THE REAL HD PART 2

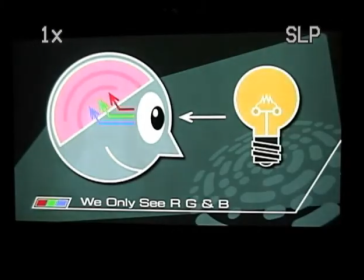248s
As human beings, we only see three colors of light, so there is only a need to process and transmit signals representing those three colors.
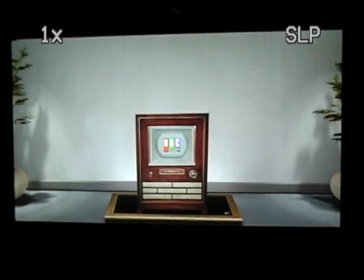258s
Back in the early days of standard definition color TV, it was necessary to provide a black and white signal for the older black and white TV sets.
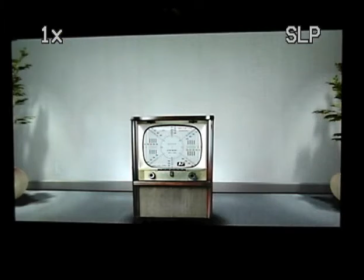266s
That signal,
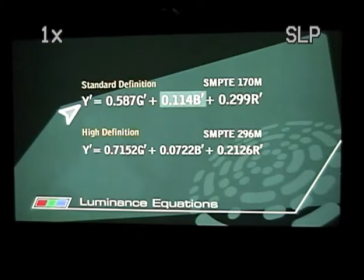268s
mathematically known as Y, is derived from the RGB color signals by adding portions of the red, green, and blue signals together.
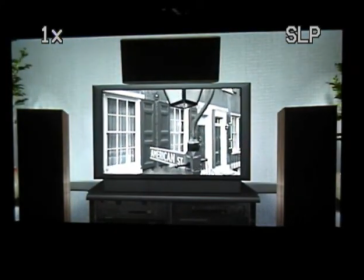278s
Of course, if you present a color TV set with a black and white signal, there isn't enough information for it to produce a color picture.
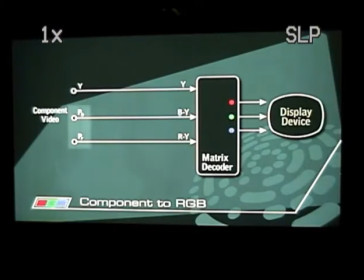285s
Two more channels of video information are needed. They are the color difference signals.
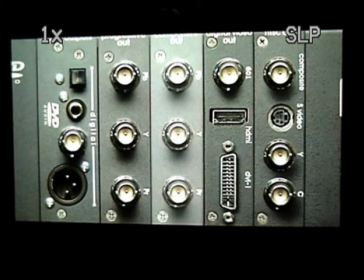291s
You've seen the three-channel connections on the component video output on the back of DVD players. They are labeled Y, PB, PR, The P is an indication they are analog signals.
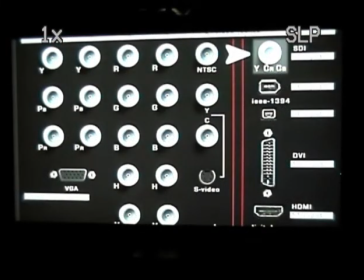303s
You'll also read about Y, CR, CB signals. The C means the signal is digital.
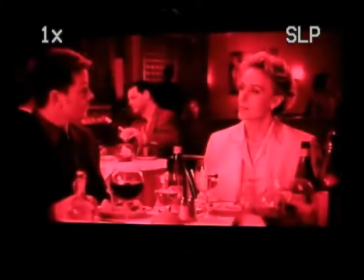311s
In RGB space, all three channels are full bandwidth.
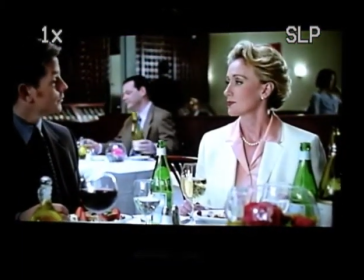316s
In the Y, CR, CB domain, only the Y channel is full bandwidth.
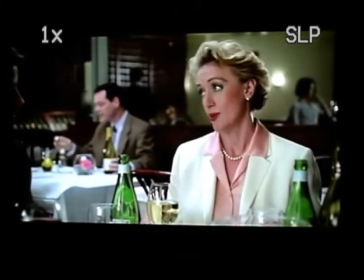321s
The CR and CB channels are half the bandwidth of Y. Alan, if you would take over from here.
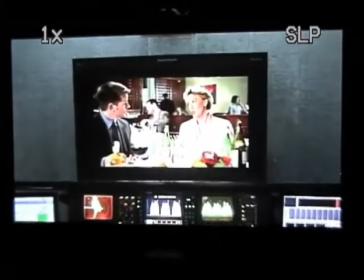329s
The location was a real restaurant, and Joe Kane wanted us to put some visual clues in terms of the olive oil,
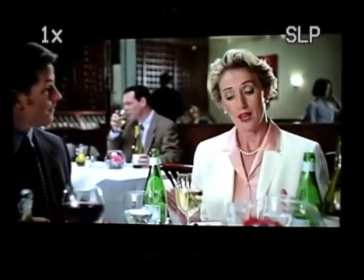335s
the wine, the various colors of the vegetables, to tell people what was real.
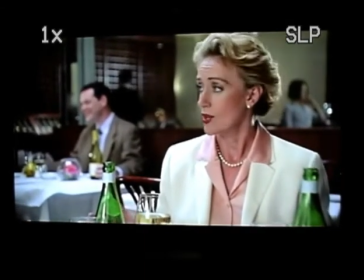340s
We're shooting in a real restaurant with natural daylight and our own HMI light coming through windows and being bounced in to provide the ambient light.
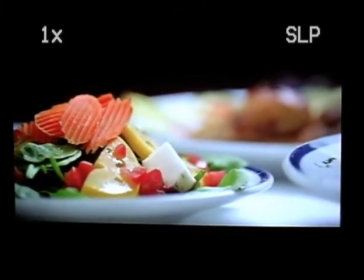348s
We have a salad with carrots. We have the broiled chicken in the background, which we like.
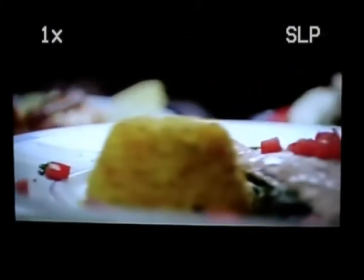355s
The salmon. We look at the salmon. We think we can get a little more color out of the salmon.
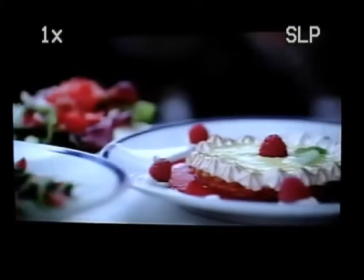359s
And of course, beautiful dessert that leads us right over to our people.
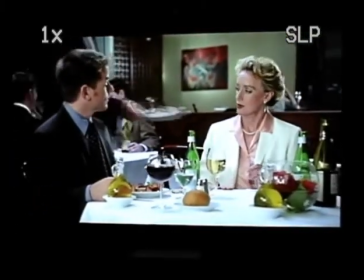364s
One of the decisions made was to warm up this shot just a little bit.
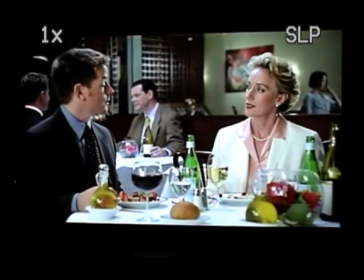368s
A little less blue in the highlights, and it provides a bit of a nicer, warmer skin tone,
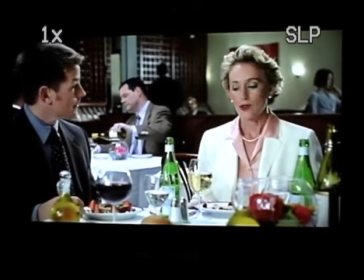374s
and particularly helps the color of her jacket and the just the general ambiance of the restaurant.
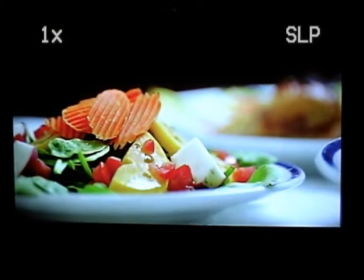379s
So when we start on the carrots, we see that we're very careful not to let them go magenta.
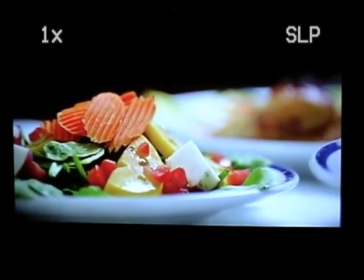385s
If anything, we used the hue control to keep them in the orange category.
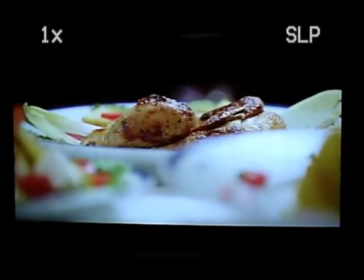389s
The chicken here, we're looking at it, we want to take the highlight down just a little bit, and then we go back and check the carrot salad again,
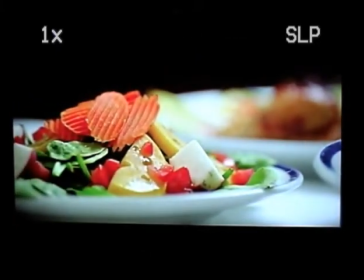397s
and I think we might have tweaked the black level just a little bit up.
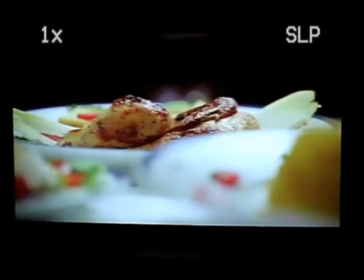402s
Here, as we go from the chicken to the salmon, careful about the highlight on the plate, we look at the salmon,
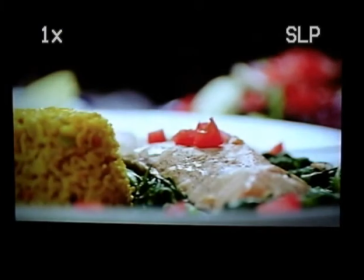409s
we try to use a magenta saturation just to see if we can get more color in the salmon. The magenta saturation works too much on the tomatoes and not enough on the salmon, so we went to red instead and came down and highlight a little bit.
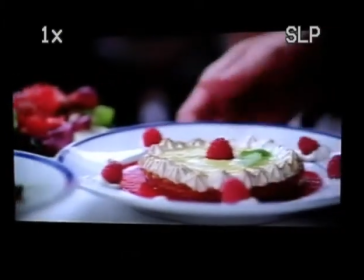421s
We check it against the transition to the dessert. We found that the red saturation is a little too much in the raspberries.
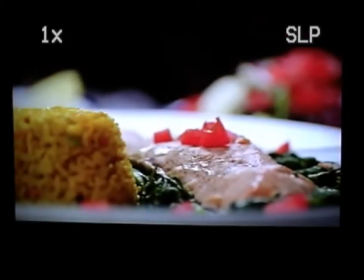427s
So here we can lock our setting on the salmon plate and do a transition in the camera move over to the dessert.
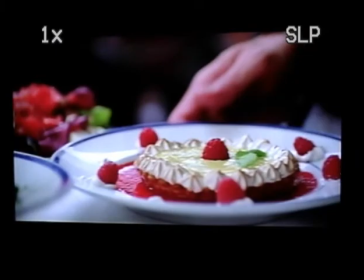434s
And here you'll see the saturation come down on the berries and a more natural looking substance takes us to the people.
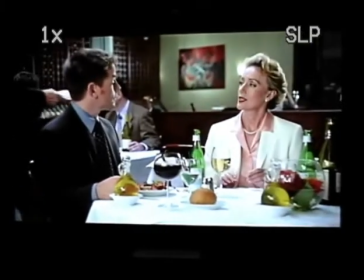442s
And again, that warmer finish helps very much.
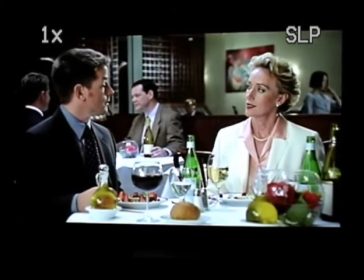445s
And again, all of our color clues, be it flowers or the wine and the water, the bottles, give people a sense of a realistic,
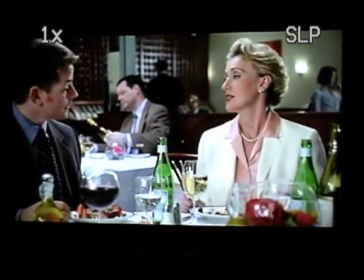453s
naturalistic looking restaurant and gives us our setting so that the color feels extremely natural and very,
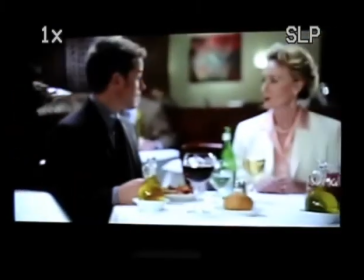461s
very accurate. All of the clues that this very airy, naturalistic restaurant scene present to the viewer will let you know how effectively you've used the video
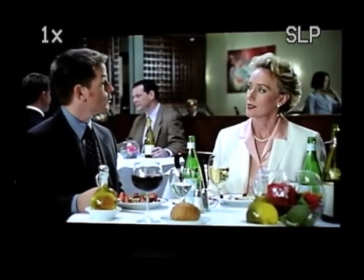470s
essentials process of the test patterns and what have you to get accurate color.
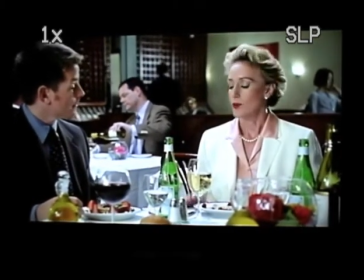475s
And here the scene with the clues that we spoke about and the wine, the water bottles, etc.,
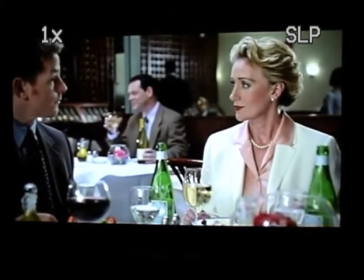481s
and the very, very natural skin tones will tell you that you have indeed gotten your color balance correct in the whites,
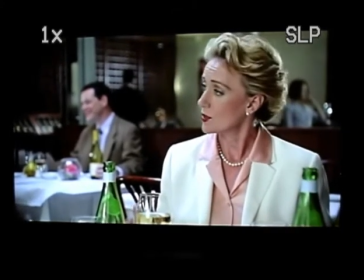488s
grays, and blacks, and that your saturation and hue are accurate, and that you're looking at the picture you should be seeing.